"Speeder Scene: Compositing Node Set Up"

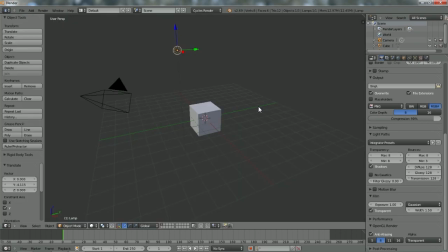(4:09)
But so anyways, that's how you do that.
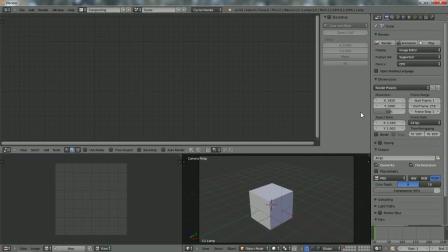(4:15)
But like I said, this is mainly my approach to the compositing.
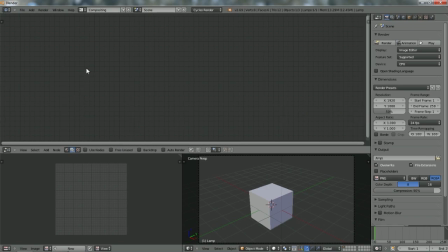(4:21)
So we're going to switch to our compositor here. Use nodes, and we're going to go ahead and use a backdrop for now. And we don't need render layers.
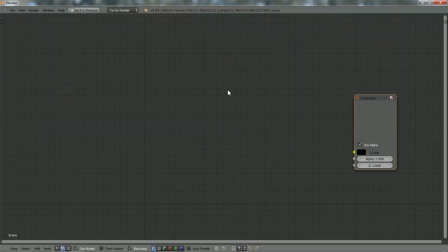(4:39)
I'm going to hit shift spacebar to maximize this. Zoom out a little bit.
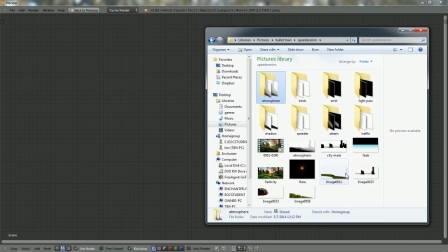(4:46)
And I'm going to grab my files. And first, I want to start up. I didn't render a sequence for the grass, because that would have taken forever. So instead, I just rendered one image
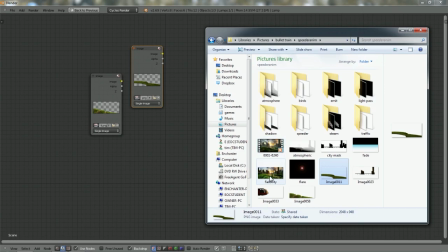(5:01)
of each of my grass planes, and I mapped it over a map painting that I have. And instead of doing multiple layers of the city inside here,
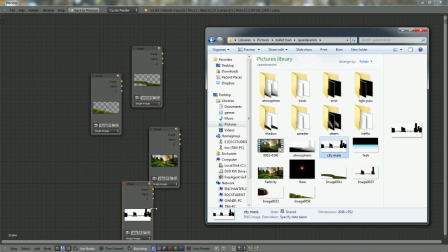(5:15)
I just created a mask using some of the buildings that I wanted the traffic to be between. So these foreground buildings here, I used to create a mask so the traffic would be moving behind those and blending into the scene.
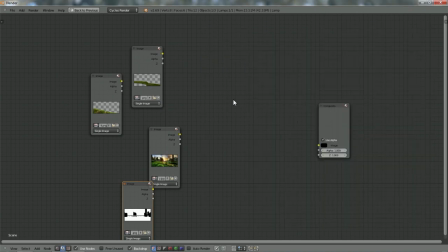(5:32)
So we'll start with these ones. We are going to need, of course, alpha overs. We're going to need also mixes. Filter running blurs.
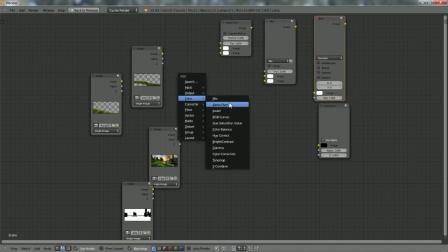(5:51)
And offhand, I'm going to need curves. So we'll start here with these two grass images. And these are single images.
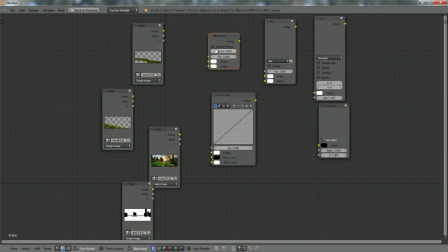(6:04)
It's not a sequence. So I grab my alpha over. I think this one goes... this one goes here. And check convert pre-multiply. Now if I hit control shift and left click, it'll bring up a viewer node for me.
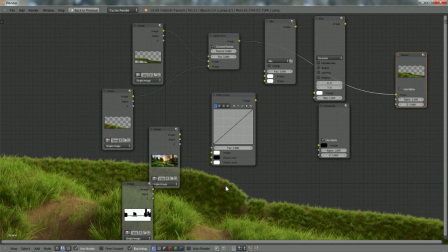(6:25)
And so I'll hit V
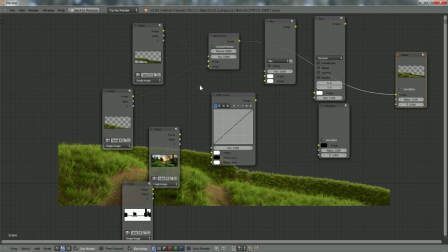(6:31)
to zoom out a little bit so we can see what's going on. So now we have, of course, we have this foreground grass. And then we have this grass here, and we combine those together.
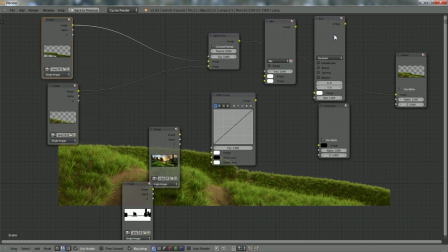(6:51)
What I also want to do is I'm going to duplicate this blur node because I'm going to use a lot of blur.
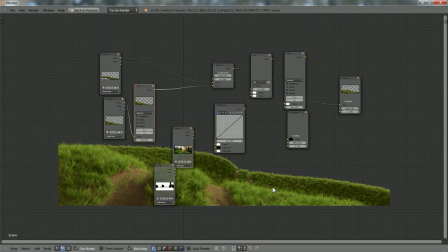(6:59)
Ultimately, I want to blur out this foreground grass here just because it's so crisp.
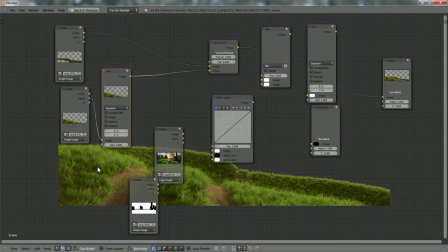(7:06)
This is a cycles render, and I don't want your attention attracted to this foreground grass.
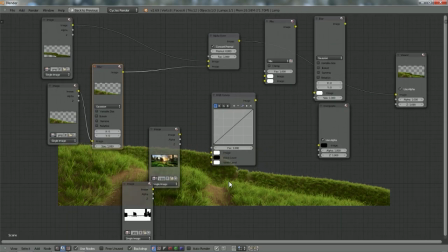(7:14)
I would rather people just kind of look past it. And I didn't use depth of field when I rendered it initially because I wasn't sure exactly how I wanted to handle the depth of field. So I'm going to fake it here just by adding just a little bit of blur. I'm going to turn that up to 3.
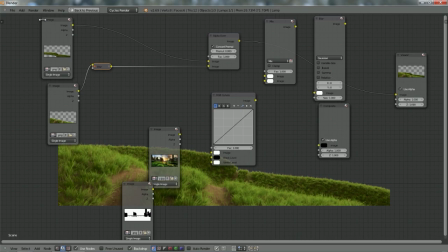(7:32)
Yeah, I think that's all right. So these are my grass ones just to clear up my space a little. Minimize those. Bring this over here.
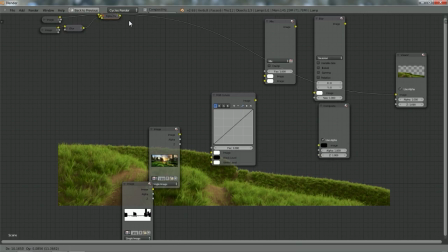(7:50)
And go ahead and duplicate this. I'm going to be using quite a few of these.
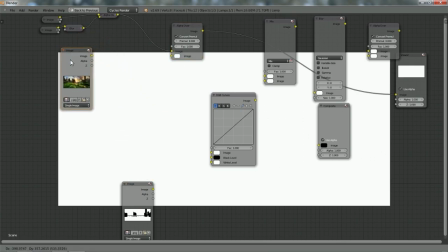(8:00)
Bring this in here, and we grab our image here. This is a matte painting I created in Photoshop.